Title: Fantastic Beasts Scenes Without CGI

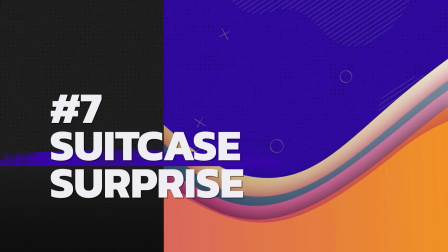Where better for a creature to hide than inside a suitcase?
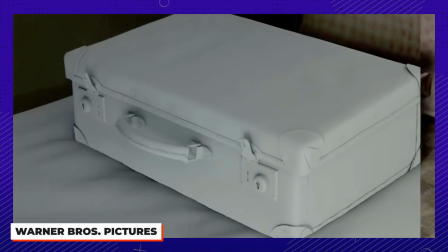Before we saw just how much that small carry-on could hold, we caught a glimpse of this animation, and of course, this creature that emerged from it.
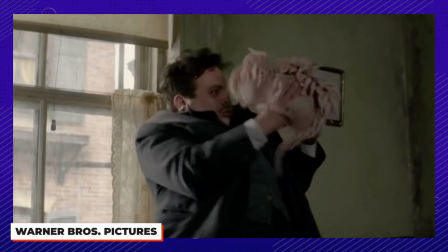That Murtlap is freakishly realistic looking, and its stand-in on set did the trick as well, even without the tentacles.
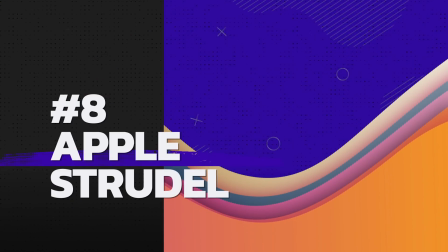Number 8. How can fake food look this good? This isn't just any strudel.
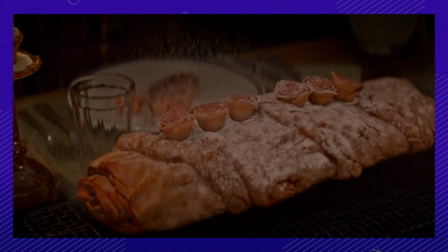It happens to be one of the trickiest things to animate in the entire Fantastic Beasts franchise.
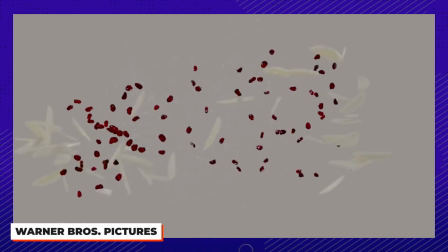From intricate shading and animated texturing to special custom effects, this dessert was a true work of art.
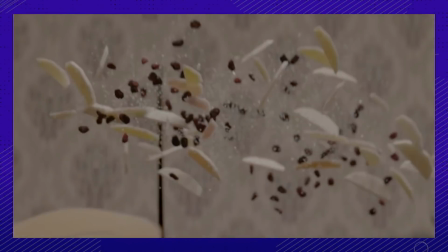To make sure it was as authentic as possible, the team figured out how each of the parts would actually look moving through the air to come together.
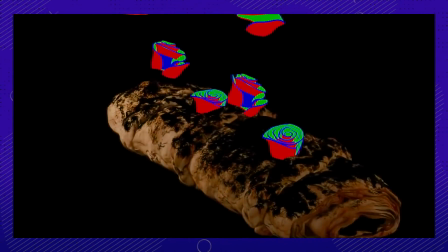The goal was to make it look real, and they definitely achieved it. It's hard to believe we couldn't sink our teeth into that dessert.
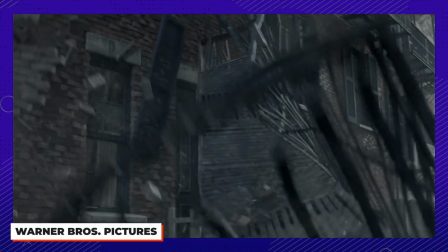Number 9. This home can take care of itself. The deconstruction of Jacob's apartment saw loads of individually animated moving pieces.
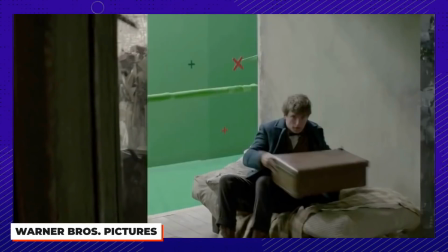While at first the team hoped to achieve the desired effect by playing the animation backwards, it didn't look quite right.
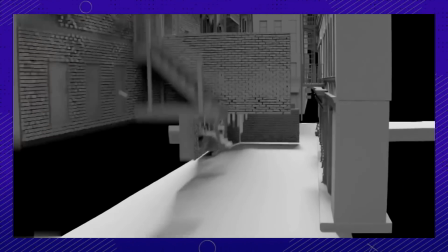So they made use of a program called Houdini. This simulated each individual element that was being included in the image.
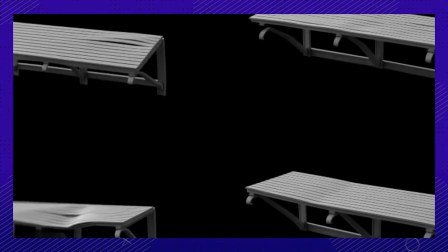Involved in this was everything from railing to shelves that straighten themselves out to laundry that hangs itself to stairs and bricks that lay themselves down.
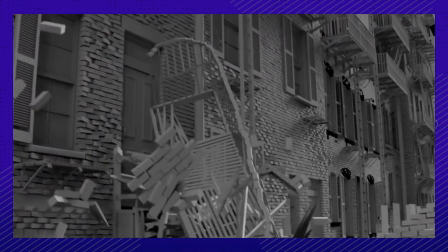Since the reconstruction was still a construction scene, multiple layers of dust and debris completed the image like magic.
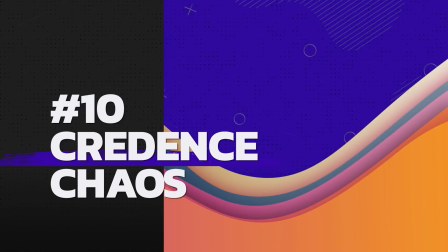Number 10. When he woke up, he chose chaos.
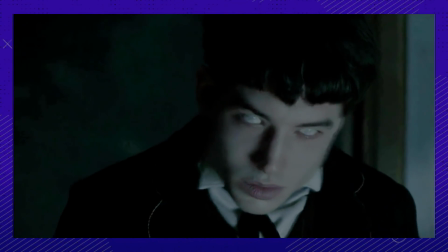Okay, so it would be super cool if Ezra Miller could actually transform into this, even though it does do some serious damage.
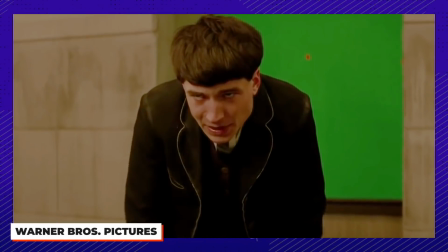The Credence actor was at the center of all the action, physicalizing the transformation expertly for the cameras, in a practical set filled with chaos itself,
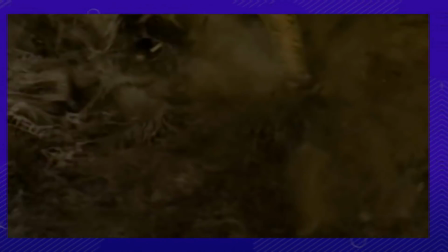from pre-built rubble, fallen pillars, and of course, a blue screen so the CG transformation could bring even more magic.
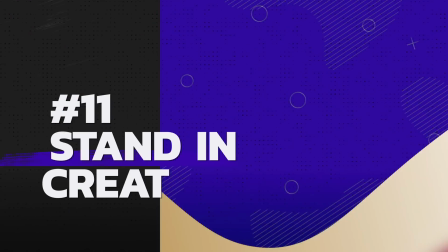And chaos. Number 11. You gotta work with what you've got.
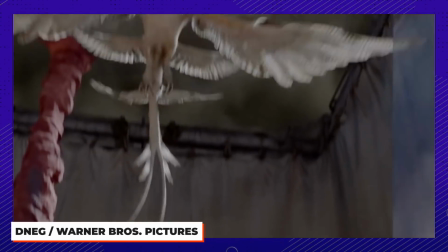Even if what you've got doesn't even come close to the creatures we end up seeing on screen.
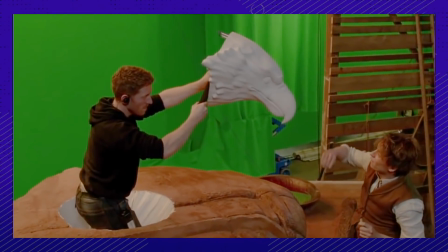While we wish Thunderbirds were real, this puppet and Human in Blacks do a solid job for what we've got.
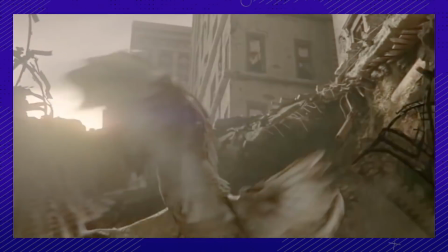Though we gotta give it to the CG team. It is far more majestic in the final cut.
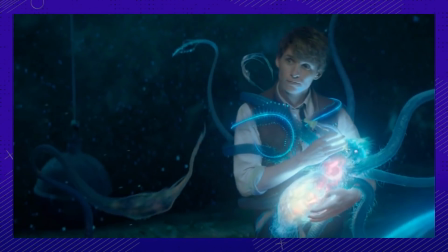And of course, the stand-in Marmite, also known as the Swaddled Light. Redmayne made sure to hold that bundle tenderly as he would a magical young Marmite.
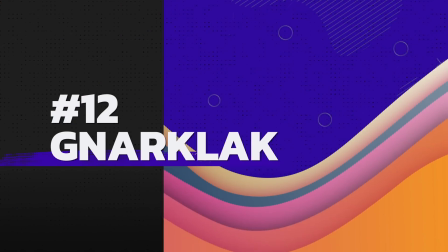Number 12. It's Goblin time.
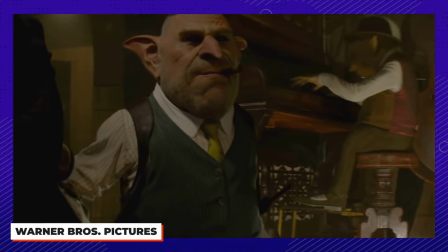To achieve this kind of realistic animation in the physicality and facial movements, the actor who the Goblin was based off of,
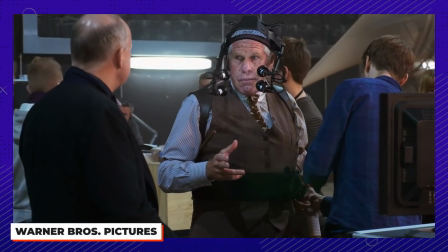Ron Perlman, spent a ton of time doing mocap work to create the physicality.
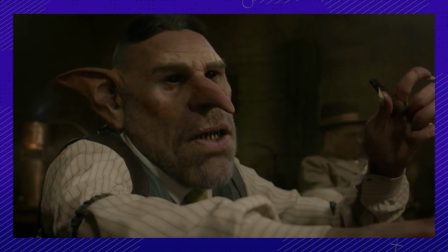Wanting to bring his expression and facial details to the character,
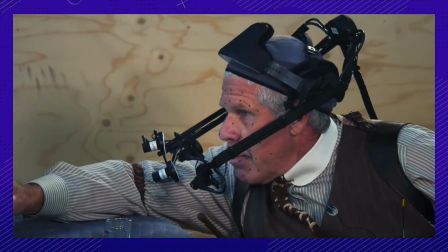Perlman got very up close and personal with 98 different cameras set up to capture each detail of his face.
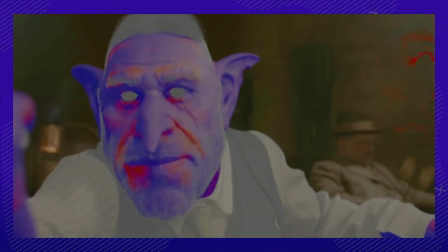This way, a 3D model could be created and worked off of for the animation team. Oh, the glamour of the Goblin life.
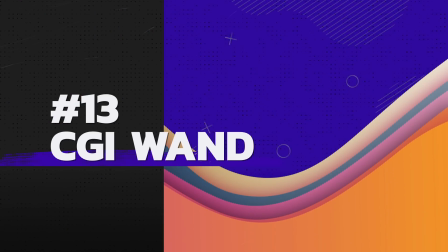Number 13. Whose wand isn't real? The answer is Dumbledore's.
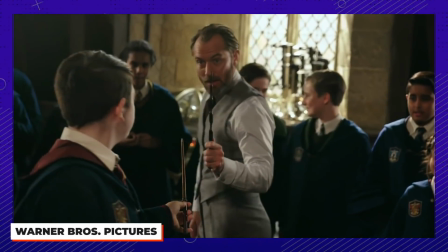That's right. The wand that Jude Law holds throughout most of the Crimes of Grindelwald was CG,
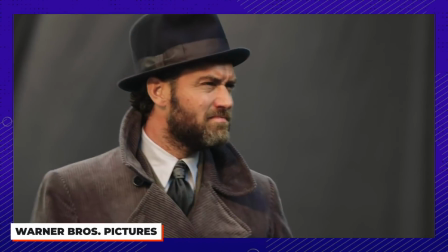because the actual wand that had been designed for him and was used throughout filming looked too similar to the Elder Wand. Since they had already wrapped filming, the team had to get creative. So they then had to CGI out that wand for quite a substantial amount of the film.
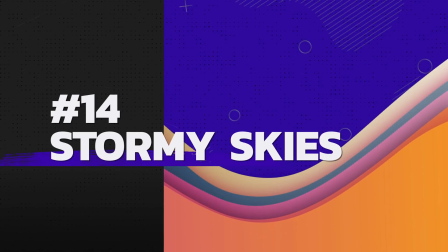Number 14. How many layers does it take to make a sky?
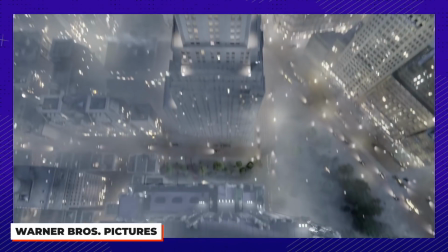Depends what kind of weather you're dealing with, and when it comes to torrential and chaotic downpours, well, there are a few extra steps.
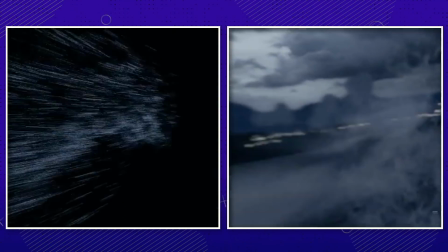You've got one for general color tone, one for rain, one for lightning and clouds, and even more layers to get the shadows, light, and atmosphere just right.
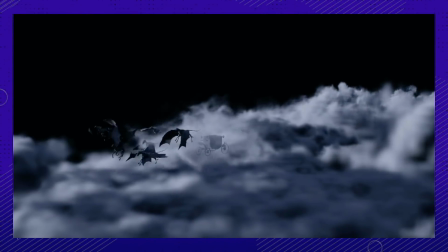And when people whip through the sky, the CG jumps in to bring convincing animation all around them.
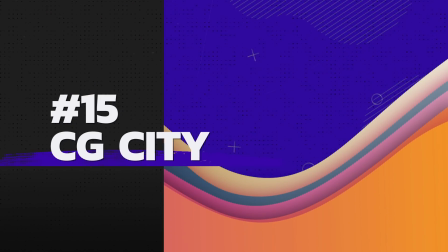Number 15. What's the easiest way to get to old-timey New York? Well, other than time traveling, it's CGI.
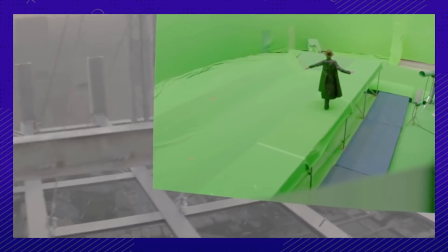A basic set was made, while loads of puppeteers were in charge of animating the creatures on set.
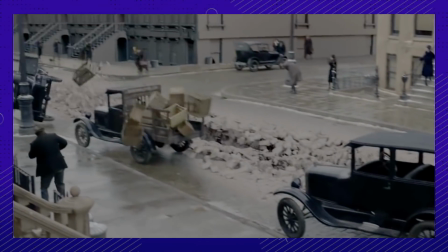Oh, and there were some practical vehicles taking quite a beating as well.